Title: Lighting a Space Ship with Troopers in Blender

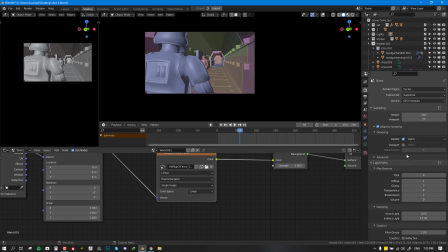743s
150, we could increase this to 200, and the denoiser does a good job handling it.
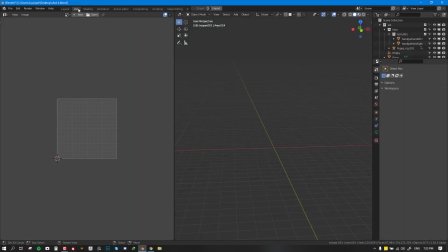751s
And before we go do that, let's just give this a render, and we'll talk about some
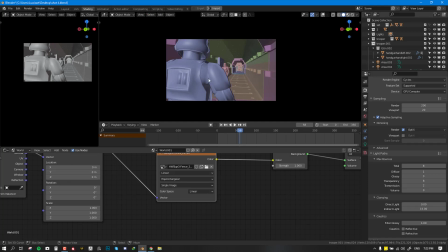758s
compositing trick, or my basic workflow for compositing a shot like this.
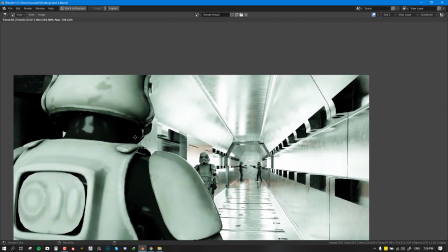767s
Okay, so it's done rendering. Took about
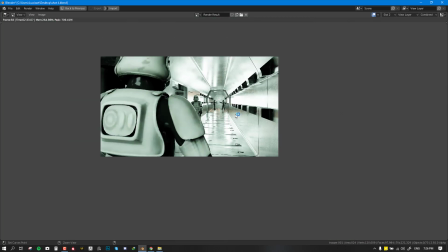771s
2 minutes 33 seconds just to render it with 200 samples, so that's pretty good.
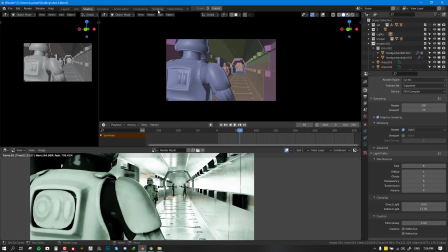777s
I'm going to render a couple of frames some more, but before that, let me show you some of my compositing
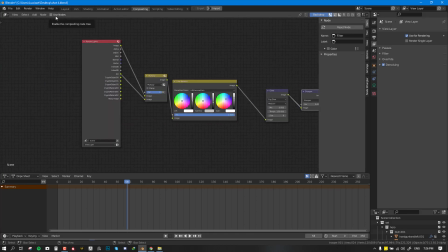785s
trick, or how I usually bring my shots together with something like this.
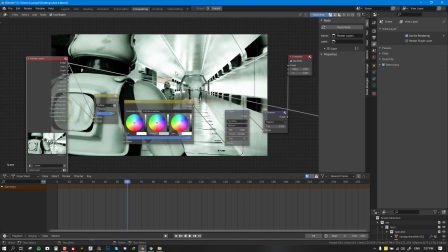789s
So I usually want to make sure that all the basic things I need are being generated from the shot. So I want most of the lighting should be generated from the shot. I want most of the mood design should be generated for the shot, because when you generate most of the lighting from compositing,
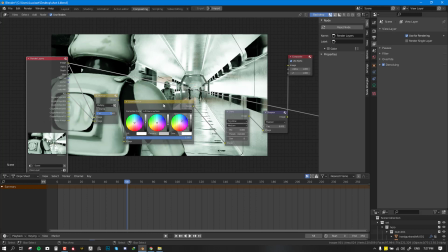809s
especially with the color of compositing, it tends to look so in your face and just artificial, I find. So I tend to do that mostly with lighting and just use
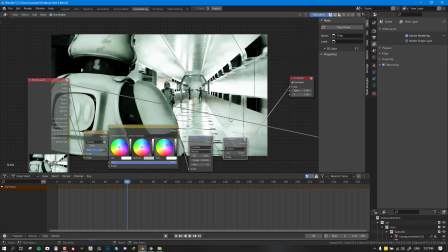824s
composition and use few notes and a few presets kind of boost it up even more.
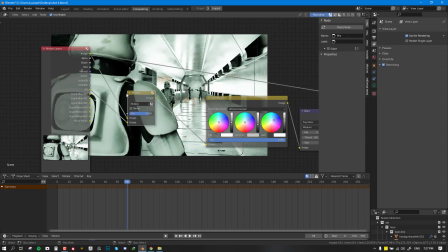830s
So one way I usually boost up my image is using the AO, that's ambient occlusion.
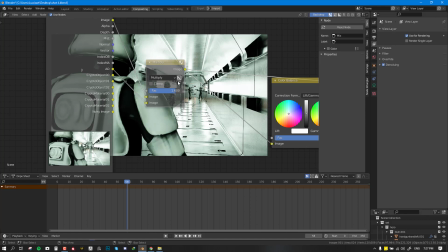838s
Because I like grunge looking image, I like dirt looking, I like image with dirt, so I don't really like very clean looking render.
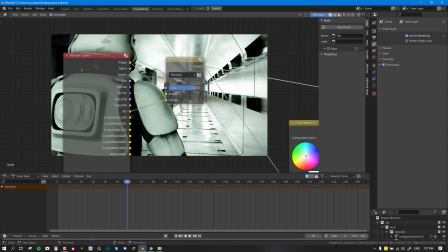847s
So I usually use the ambient occlusion to kind of dirty it up some more.
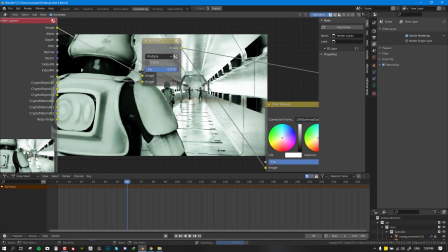852s
And this is it without, and this is it with ambient occlusion. And sometimes I even go further to like 1.6 to just even kind of create that contrast.
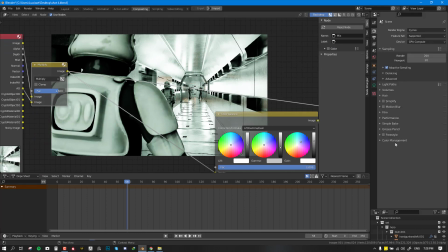864s
And also one thing I forgot to show is my color management panel. So I'm using Filmic and I'm using high contrast. So this is the one without high contrast. This is none, and this is with high contrast. So like I said, this is just like an artistic style.
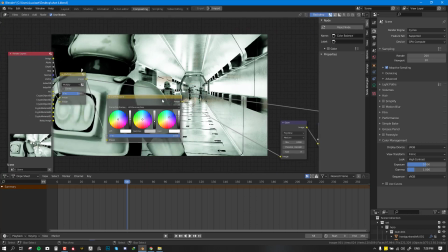882s
You can try what satisfies your creativity.
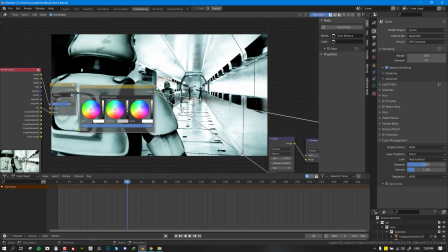887s
Okay, so once I have that, I will then add like a little color grading to kind of give it that more sci-fi look, just a bit.
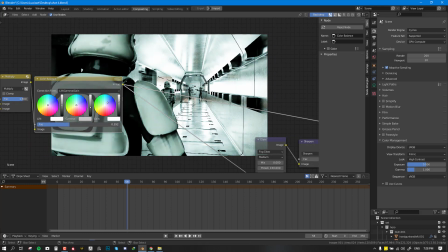898s
so you can see the difference. Just tint it slightly with blue.
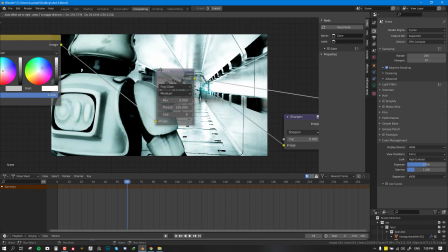903s
And next is I will add some glare. So if you've never used this glare node, you can add that with filter and add glare.
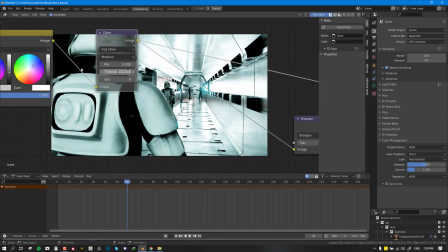912s
So I'm just using the fog glow set to medium. For the threshold, since I'm dealing with a very bright scene, I set it to 150.
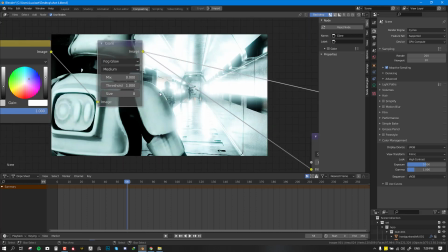921s
So if you notice, if I set this to 1, this becomes a whole mess. So you want to set it to something very high.
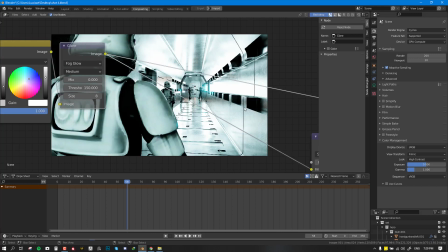927s
So it takes a very high threshold to be able to get the bloom. So it's something like this. And you just get those little flickers of light, which are really cool. And then finally, I add like a little sharpening node. So it's not even very pronounced.
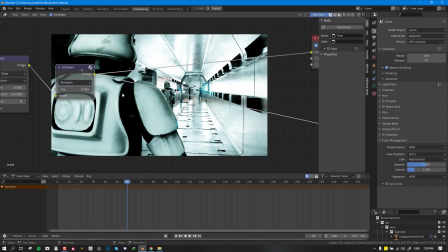944s
It's just very subtle, just to kind of bring out some more edges of the render. And then I call it done. So that's basically it.
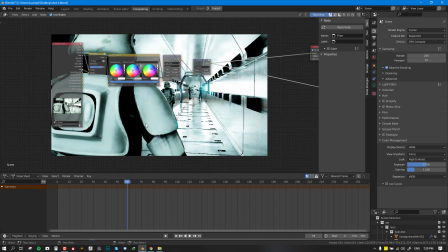954s
Let me just go ahead and render out some shots, and then I will show you guys kind of the image reel.
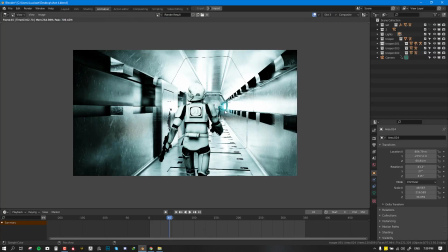961s
Okay, so I'm done rendering out, and I've kind of rendered out a couple of images.
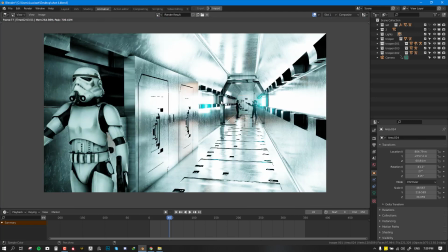966s
So this is the first one. It looks nice. And then we have this one, and then we have this image, the final shot.
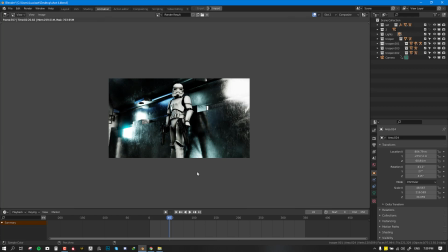974s
So that's basically my process for this particular shot. Of course, this might vary depending on the tasks I need to accomplish. So, but I just wanted to like put this out for you guys. Maybe this will be helpful to one person. Then I'll be satisfied. So thank you so much for watching this video.